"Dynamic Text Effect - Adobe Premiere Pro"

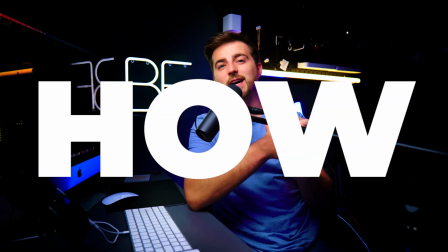0s
In this video, I'm going to show you how you can create this really dynamic text animation inside of Adobe Premiere Pro. So let's get into the video.
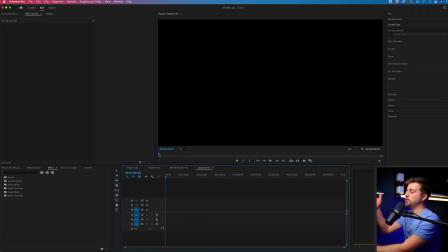10s
So in order to create this effect,
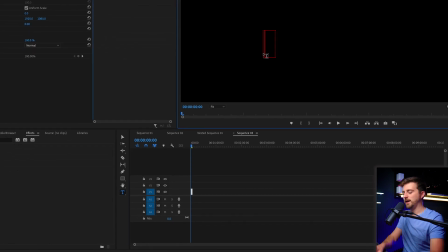13s
we first just want to begin by going to the type tool and typing out a word or a phrase of your choice.
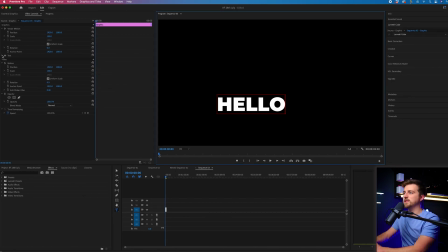21s
So I'm just going to do hello. Then we'll go to the text window and we can change the font. We can change the weight. We can change the size of this. You want to try and keep this quite bold and dynamic.
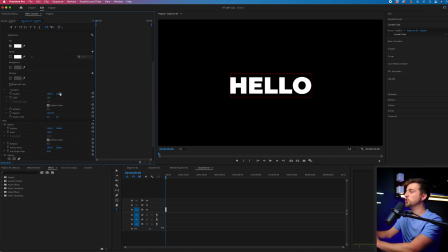32s
Then we'll place this in the center. We can change the color and then make sure this is in the very, very center because this is really important. So as you can see, this anchor point would mark the very center and you can see it's just below the center. So I'm just going to nudge that up to make sure that is in the center. And I believe that is.
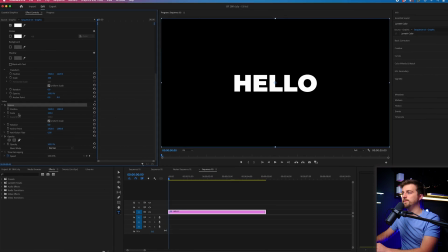48s
Now, in order to create this effect, we are first just going to go to motion, go to scale, and we'll increase the scale to a really high number.
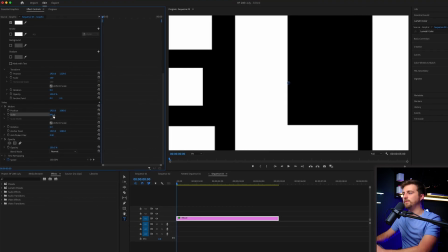56s
So that's around 900 in my example. Create a brand new keyframe on scale.
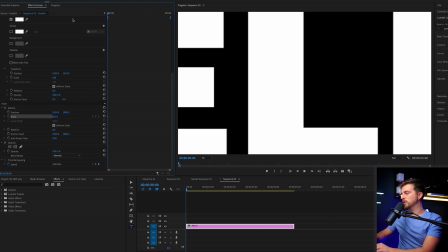62s
Then we're gonna go four frames to the right, or maybe five, we'll go five to the right. Pull that down to 90.
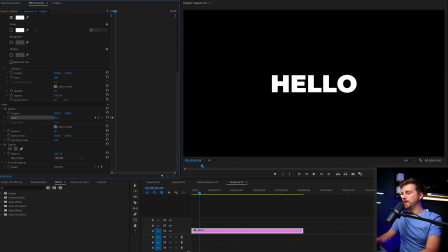72s
Then we'll go another four to the right, and back up to 100%.
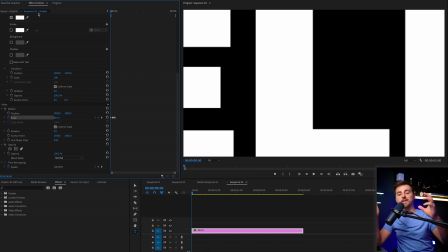79s
So this is what we end up with. So it's really big, it's currently feels like it's right in front of the camera lens. And then when we press play, it shoots back and bounces back into place. We'll let it hold there for a very split second.
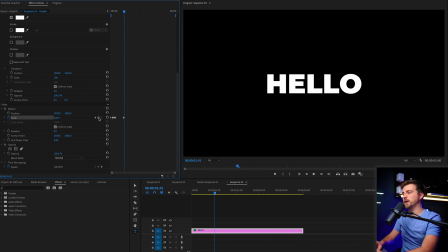91s
Then we'll create a new keyframe on scale, go four frames to the right and pull that down to zero percent. So when we play this back, you can see drops down, holds there and then disappears. I'm actually going to make that a bit quicker, so I'm going to drag those last keyframes over.
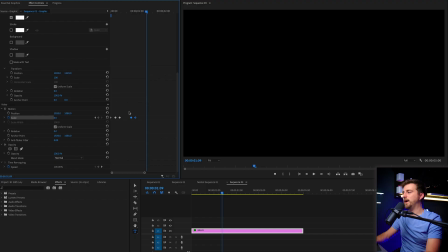112s
now in order to make this look a little bit more fluid I am just going to convert these keyframes to ease in keyframes and as you can see that's just smooth things out a little bit in fact I'm just going to change this one here to an ease out there we go so we can just cut this and now we have our first line of text and we've done all of the hard work now so we've created the animation now we just need to copy this layer and
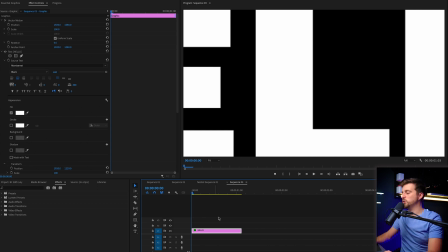140s
paste this on with a delay so in order to do that we're just going to hold option on the keyboard on mac or that is alt on windows drag
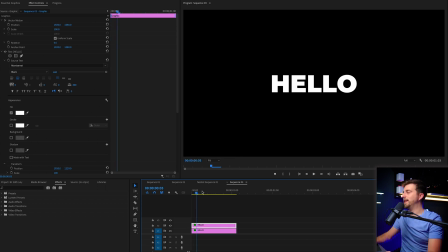149s
that up making sure you don't release option or alt and that will make a copy now when that starts to animate away we're going
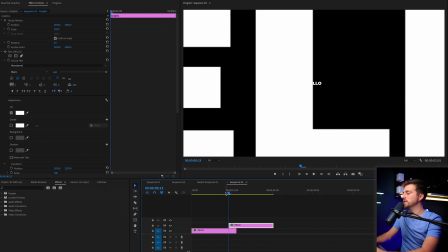157s
to move that second text layer to the cursor so that we end up with this
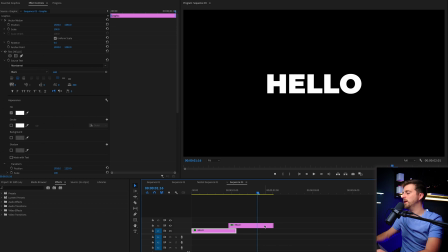161s
so one drops one comes in but now we can change the text to your next line and we're just going to do the same thing again option move over to where this starts to disappear which is here
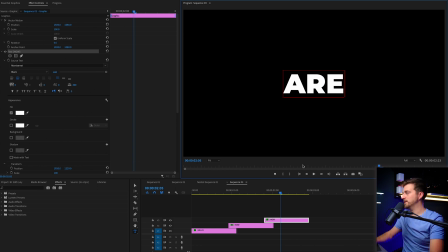178s
and rinse and repeat if the option and alt method isn't working for you when you drag it up you can just copy and paste. So you can Command C or Control C and then Command C, Command V. Great.
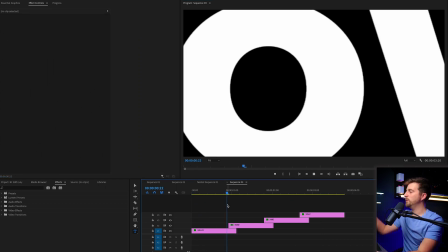195s
So I've got four lines of text. Hello. How are you?
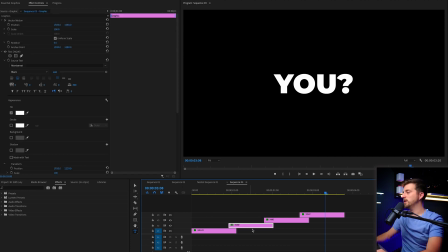199s
And of course, if you wanted to make this more dynamic, then all you could do is just go to one of the lines and just decrease the gap. But just make sure that you move everything back up. So when I play this back, you can see R still hangs there a little bit. So we'll just pull that closer.
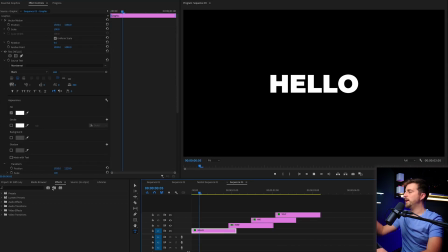219s
go halfway between that movement and drag that back over now we'll play this back you can see that looks a lot more dynamic but that is the text effect essentially now complete you can dress this up by putting this on a gradient background or you could maybe change the color of the text do what you want with this but that is the bare bones of the effect now complete so thank you ever so much for watching this video i really do appreciate your support and hopefully i will see you on the next video. See you there.